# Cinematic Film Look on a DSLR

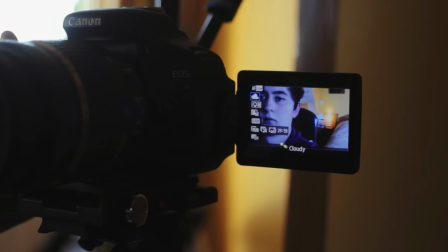I purposefully set up this shot to look the opposite of cinematic, so let's go through some simple steps to see how close we can get to the film look.
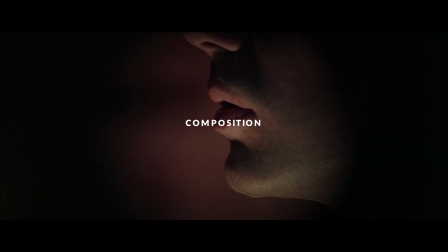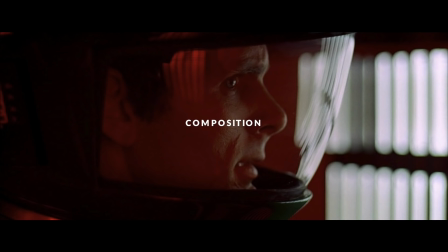If we want our shots to look like movies, then first we should think about composition, the way we position the camera.
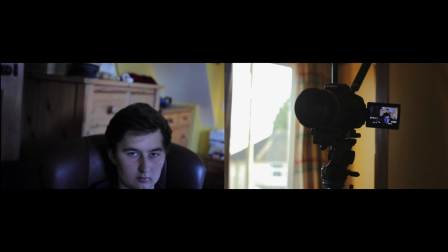It's a huge topic, but here are some common techniques from films that we can start with.
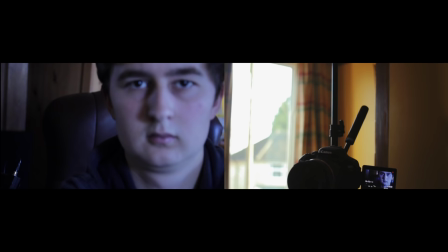In an average scene, the camera is at the same height as what's being filmed, so let's bring it down to eye level.
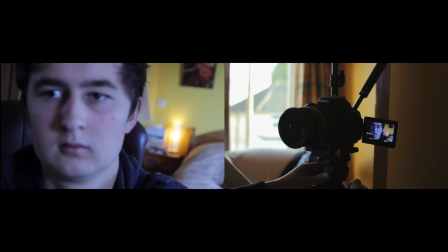Since our character is facing to the right, we'll move the camera until there is space on the right-hand side, which usually looks more natural. Now, probably over 90% of shots in films have a dead-level camera, so let's adjust it until our horizons are flat.
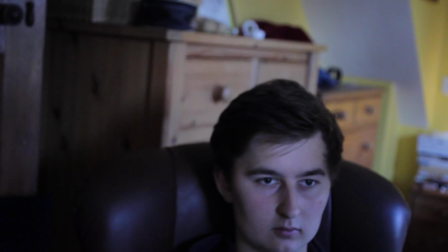Now, most tripods do have a levelling bubble so we can be precise. So here's what we started with, and here's after we followed some basic framing guides.
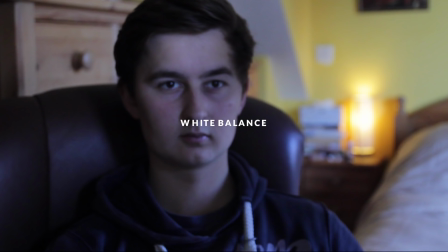Next up is white balance, calibrating the camera to the colour of our environment.
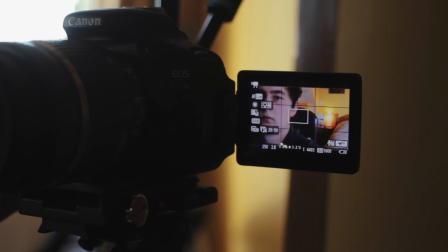Right now everything looks blue so let's change the white balance to a daylight setting since we've got natural light coming in through the windows. I'm shooting on the Canon T3i by the way but what we do in this video is applicable to pretty much all digital cameras.
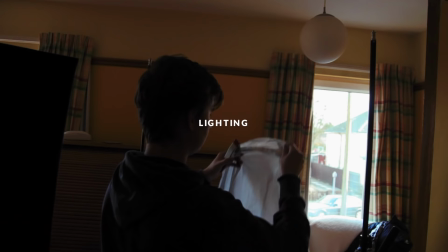So here's before we change the white balance and here's after. Okay this next one is huge if you're going for a cinematic look.
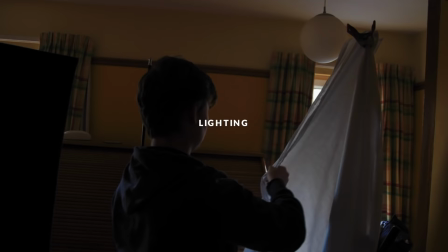Lighting. Now typical cinematic lighting is quite soft so So I'm setting up a bed sheet clipped to some light stands.
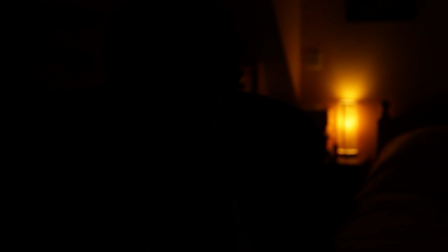That gives us a large surface area to bounce the light from. I'll also close the curtains so that any changes in the light outdoors don't affect our scene.
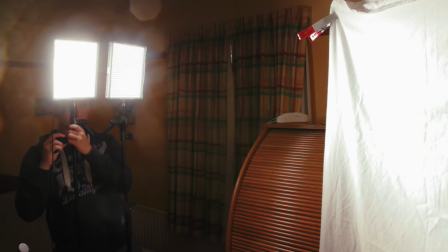We can point any lights into our bed sheet and what bounces back will be nice, soft light.
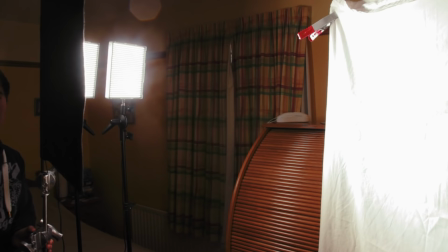Lastly, I'll block the direct light from reaching our character so it's only the reflected light that affects our scene.
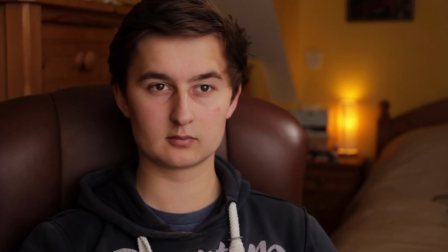Here's what the natural light looked like with a strongly defined nose shadow and a really bright background,
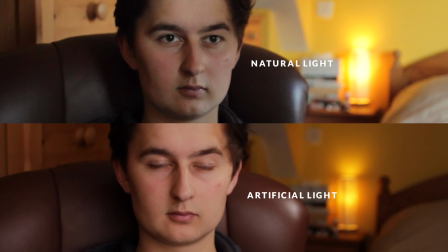whereas our DIY bed sheet bounce gives us much softer shadows. We also have a much darker background, which is pretty common in movies to make the foreground stand out.
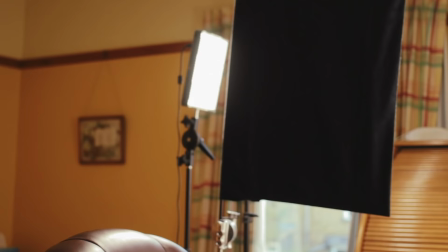So we've put some thought into composition and lighting, which I think are the core parts of the film look.
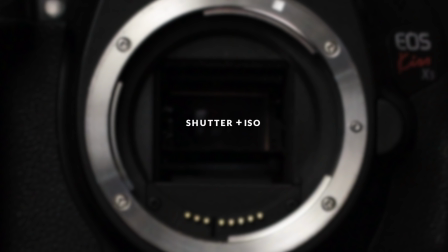So now we can go into the details.
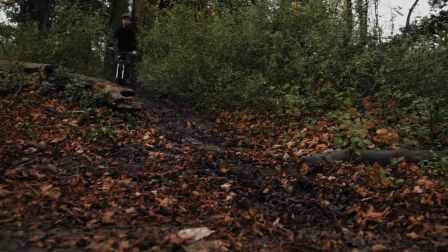Shutter speed controls how much motion blur there is, as demonstrated by this shot with a fast shutter speed of 1 250th,
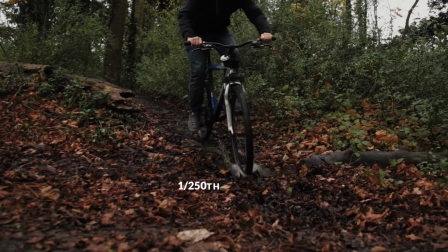which gives us a choppy look without any blur, as seen when we pause this shot.
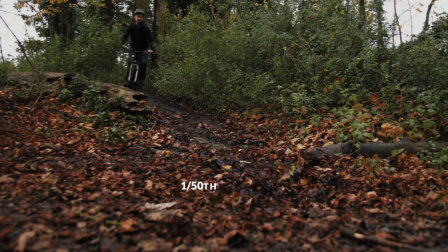If we change the shutter speed to 1 50th, which is the traditional cinematic standard,
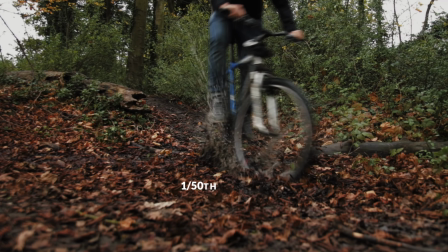then we can see how blurry fast moving things become, just like how we see things in the real world,
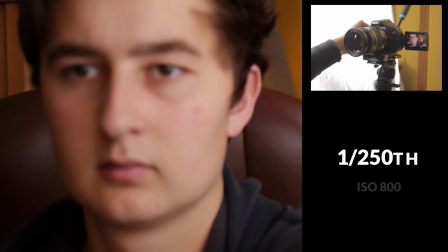and in most films. So as we change the shutter speed to 1 50th, it reveals a side effect.
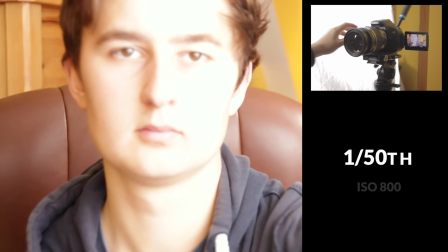The lower the number, the brighter the image will be.
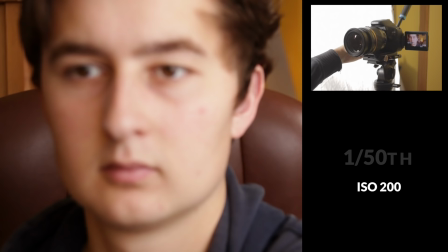So now we have a really bright image, but we can fix that easily by lowering the ISO, which you can think of as a last resort for making the image brighter.
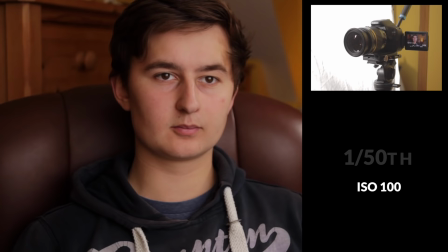That's the great thing about using lights. It means we don't have to use a high ISO, which results in digital noise that isn't very cinematic.
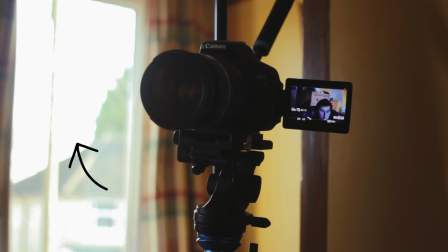So there we go. Now in these behind the scenes shots, you may have noticed that we really can't see what's outside.
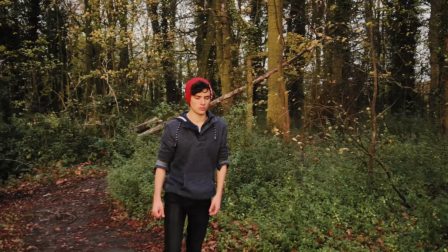It's just completely overexposed. That's because all cameras struggle to show something really bright at the same time as something really dark.
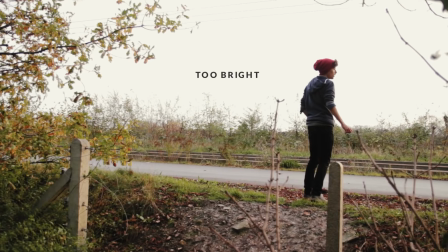The way a camera deals with these high contrast situations is called its dynamic range, and it's an important part of the film look.
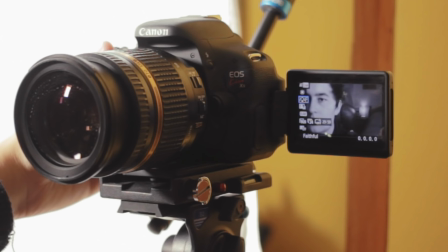We can improve our camera's dynamic range by shooting flat, reducing the contrast and saturation while recording so that we have the best foundation for colour grading afterwards.
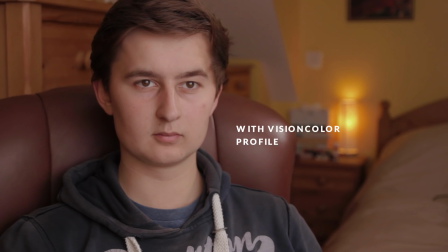I've been using the Vision Colour profile for the last few months, I've been pretty impressed with it.
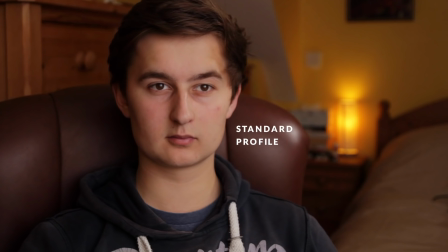After hearing more and more that those super flat profiles, like CineStyle,
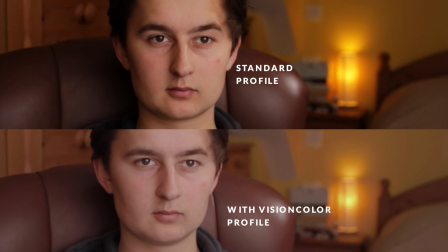might not really suit cameras like this that have relatively low bit rates and colour depth.
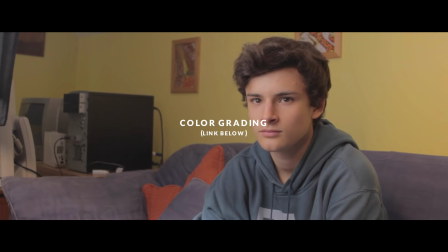So since we shot with the Vision colour profile, we'll definitely do some grading.
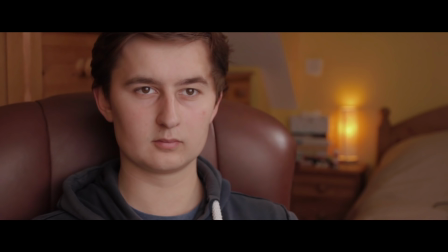I've done a whole video about this, which you can find at the first link in the description to see how I usually do it.
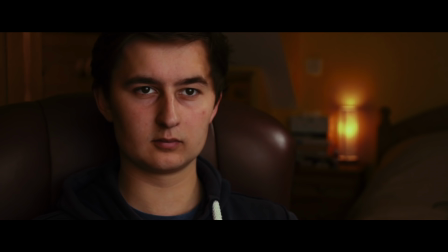But for now, here's what it looks like before colour grading and after colour grading.